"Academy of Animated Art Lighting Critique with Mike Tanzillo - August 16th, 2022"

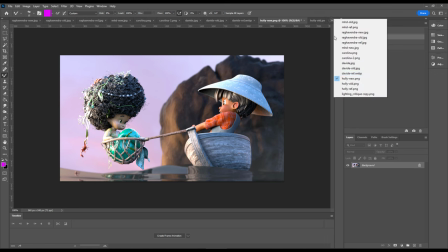256s
And also, we can then create a little bit of this haze.
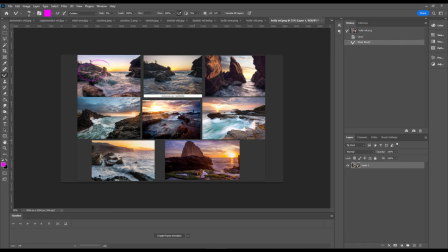259s
Like you see this haze, you know, back in here and back here and back here, over here. That's like that warm kind of glowy haze that exists in the background back there. And what that does, you can see especially here, it creates a lack of contrast on the background rock over the foreground rock.
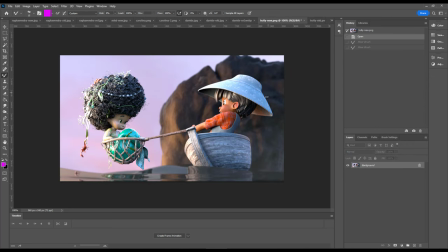279s
We can do the same thing here by like having a little bit more lifted value on this, a little more haze back there. And then that contrast, the characters really pop forward. So that's one, just kind of getting that background together with more sun in the sky itself and then a little haze back there.
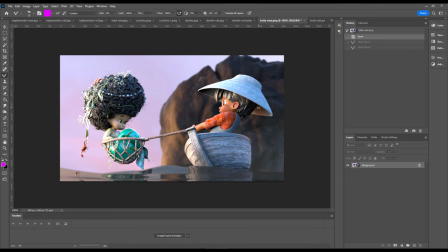295s
Number two that I'm working on with the characters is there's a balancing of their saturation that I think needs to take place. So the character on the right, very saturated skin, but the character's hair almost feels like the saturation has been removed.
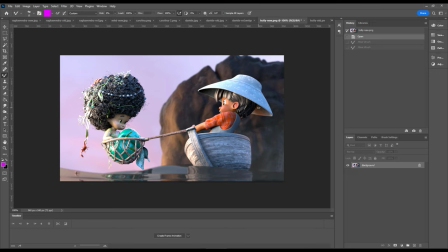313s
I just see white, black, and kind of gray values in there. Um, same thing with the hat and the boat and the, and the, the net that the character is holding. Um, I think, I think that we could probably add a little bit more saturation in there. Um, and turn into the skin tone on the character.
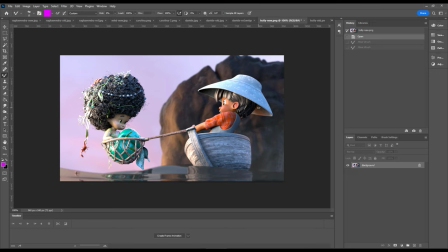329s
I think, I think that feels about right. I would like to see some reference on what you were going for. So we, we can have an idea of the, of that, but I think, but there's some rosiness in there, which I think is really nice. I think that's, I think that's feeling nice and warm and, and, and happy for the character on the left, the mermaid-y character,
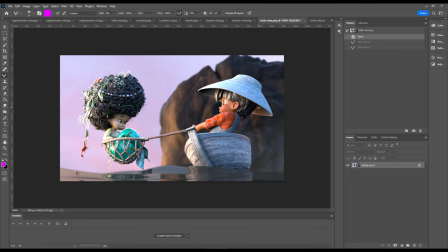348s
I think the scales of the legs, flippers, I said this during the live one, my mermaid knowledge is less than I thought it was when I started this critique. I don't know their anatomy as well as I thought I did. But whatever the bottom half of the character on the left is looking nice, I love that color,
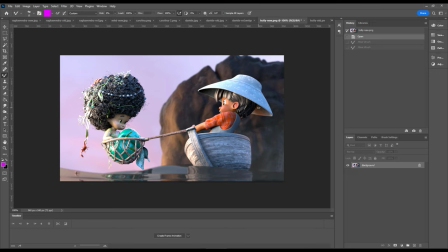367s
I love the variation in there, I love that you're getting variation within the specular highlights, it feels very wet to me. I think that's actually looking pretty good. There might be some minor refinement we can make by breaking up that reflection a little bit more, but I think overall it's really, really good.
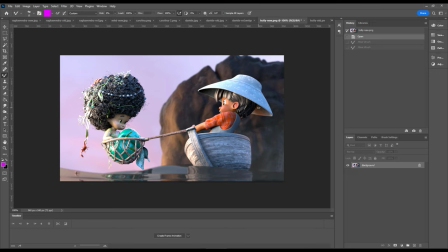383s
The character's hair and skin tone feel desaturated to me in that the skin is almost like a porcelain and less like it's flesh and blood. So I think we can get some warmth in there. Again, it would be really great to find some reference of skin tones, unless you're going for something else, in which case, please yell at me.
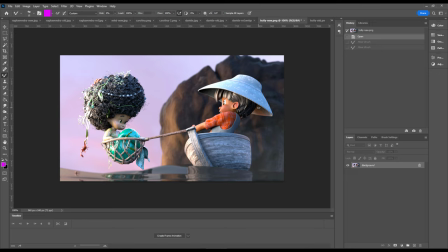402s
But same thing with the hair. I think we can get some warmth in the hair as well. Again, that would be really nice to find some reference in there. I mean, you could even match the color tone of the character on the screen right-hand side too,
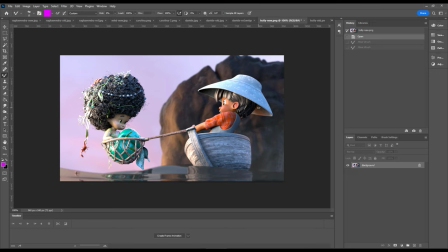414s
in terms of the warmth value, and then adjust from there. But overall, I think that your light position is really good. I think we're seeing a lot of shaping coming across the boat here, coming across here, coming across the characters' faces, hairs looking like beauty. In terms of shaping, I think that's working really well.
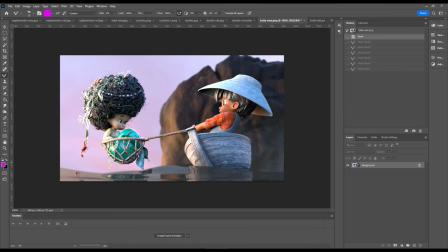434s
I just want to, for the characters here, I want to just play with their, kind of balancing the saturation of the foreground a little bit as our next major hurdle going forward.
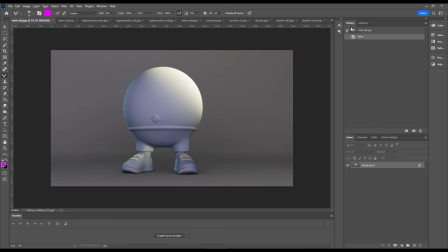444s
All right. We've got this one from MHD.
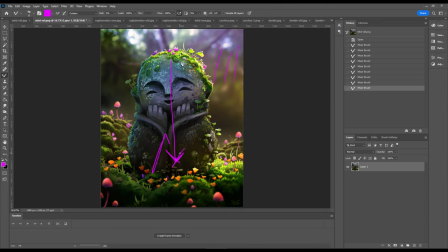448s
Again, very, okay, you can see the mock-ups here, So kind of a hazy background, light coming in on the edge here, hitting the ground here, kind of bouncing up and in. We've got a cool rim on the left-hand side, warm rim on the right-hand side, values dropping as we go down.
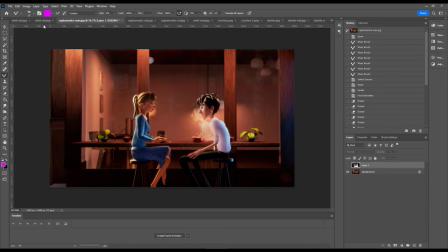467s
And then just like, yeah, like a little haze in the background there. In terms of what we're seeing here, so great job matching the aspect ratio.
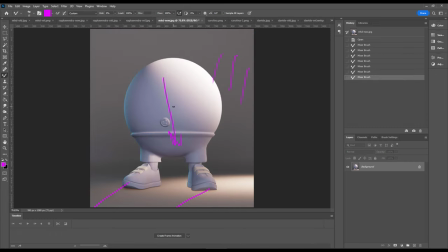476s
Oh, I lost it. There it is. I think we can I think there's I think there's two main things I'm sorry, let me say this again I believe that there are I think three things that I'd like to focus on for the next iteration the first one for me is because I always look for like technical issues
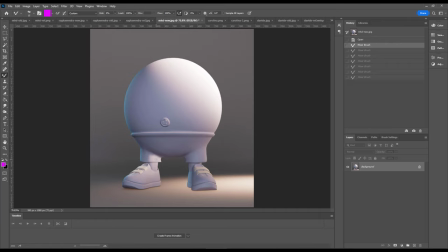495s
with the shot and the first one for me is the shadow casting because there is a bright light kind of coming in
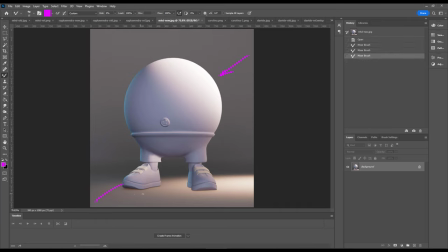502s
rear behind the character but I'm not seeing shadows cast out from the feet I see the little ones, but like I would expect a more prominent shadow coming forward. So that would be one. Number two is the position of the light. I think the light, this light is wrapping around a little bit too far based on the reference.
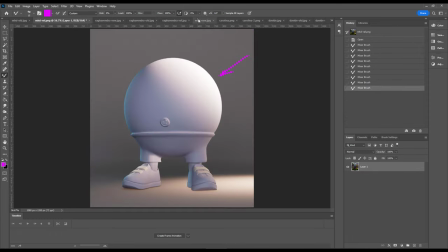523s
I think it's more, it's almost like a rim light in there. So I would pull that back and just kind of make that kind of hit just along the edge. It's just like a small bit of wrap. And then the rest of the light on the front of the character will come from the bounce. So that's number two. And then number three is let's try and get some more darkening, especially as we go down.
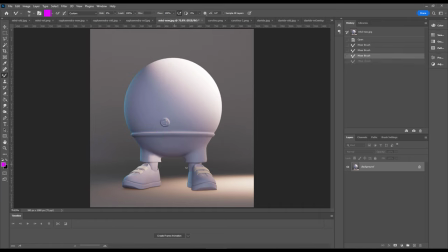542s
The geometry of your character is different than the reference in that there's this hole between the character's legs. And that'll bring some more light in. But I do think there's an opportunity to get some darkness as we go down the character. So those are the three things I would work on for you here. Let's see.
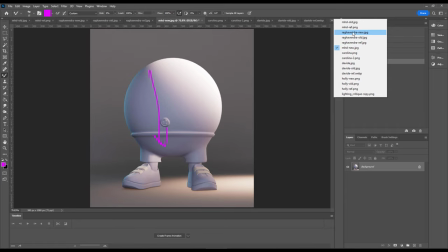560s
And then last up, we have Raghavendra.
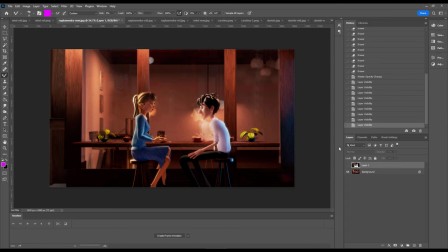565s
yes and for this one okay this is yeah this is the original I'm sorry this is the update this is the the first one huge
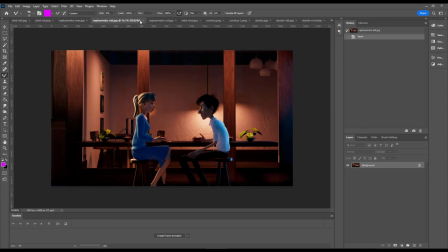574s
progress this character is looking a thousand times better and
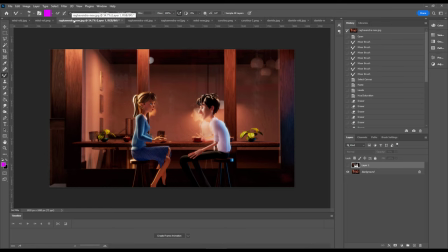579s
now that we have this and looking at this I think that there are a couple of things that I would change number one is I love the reflection but I think it's a little bit too strong and like if I'm just kind of looking right around his face here,
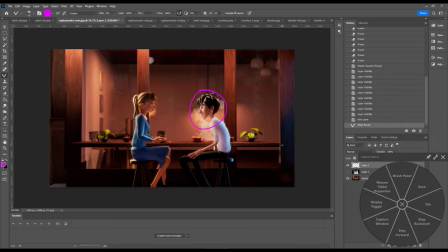593s
I get kind of lost as to where his lips end and where the reflection is.
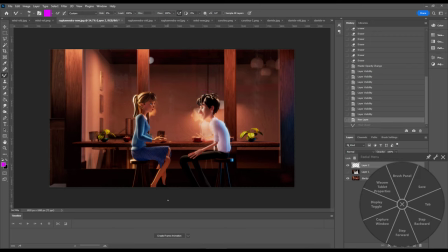607s
If I look down here on her legs, it's hard to tell which is her leg and which is the reflection of her leg. It feels like this is going down here and then this is a reflection, but it just kind of feels like she has three legs down there or something's going on. So I would tone down on the reflections a little bit.
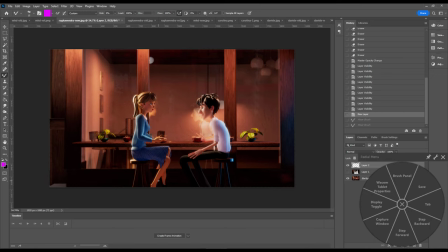624s
But the bigger thing is that I don't think we gain anything by seeing much of the inside of the restaurant. I would tone that down. And this was kind of like the rough color value that I did here.
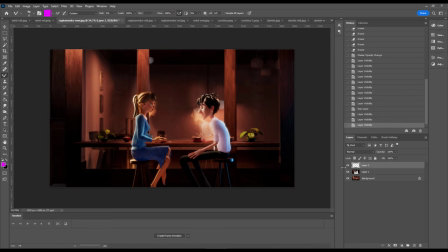637s
Something a little bit darker. We can still see into the restaurant. There's a little world that exists in there. But I would tone that down. And then, again, this is very rough, but you kind of get the idea. And then just watch out for the brightness again on that plant.
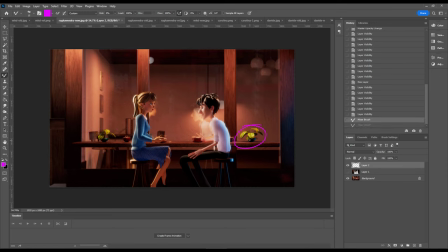654s
I think this value is really good to kind of shoot for it. It's just that when it gets that bright, it starts to distract away from the characters a little bit. But loving the shaping, got the warmth, got the cool, the back light on the character's back. It's a little bit strong, this cool light on the back.
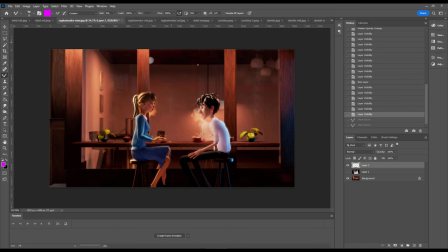670s
But all in all, I think that's working really well. Oh, and then the other thing is the character's face here. I feel like that's a little bit bright on the character himself, not just the reflection. And I feel like she is a little bit dark overall.
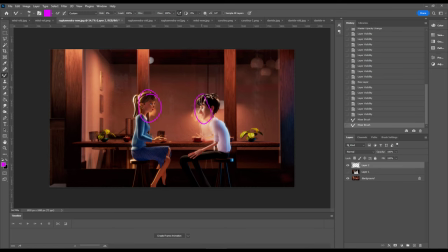684s
So I would like to take his value down maybe 10%, 20%, and then raise hers about 30% to try and match their values up a little bit. But great shaping on some of the values like the arms, the legs, some of that stuff is starting to really kind of come into play.
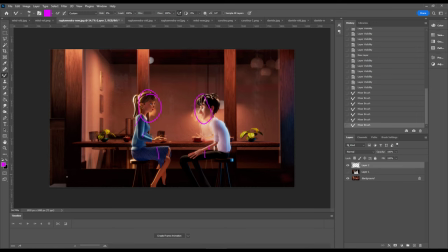701s
It's just now going to rebalance some values. And when I was taking down some of the scenarios, some of the things I was looking at was over here. That doesn't provide much value aesthetically, so I think we can just kind of darken that overall.
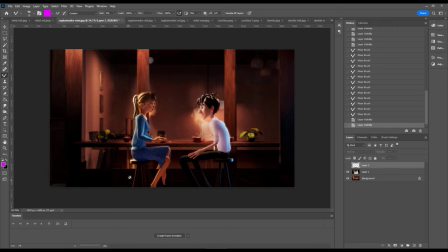715s
And then the other thing that you want to do is that these wood beams are – there's a couple things that are going to happen, especially when they're outside.
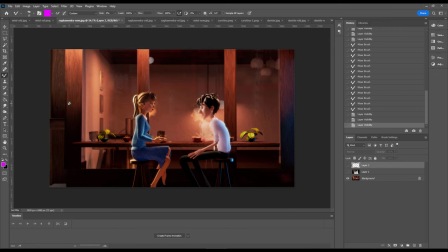725s
They're going to be weathered and aged in that they're not going to be a consistent color throughout. So if you could just maybe put a noise on there to kind of break up their color. And then also, like, they look very, like, perfectly flat right now.
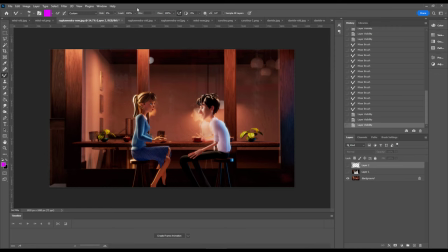740s
And, like, I'm looking outside my window right now at a wood wall, and there's much more texture on them.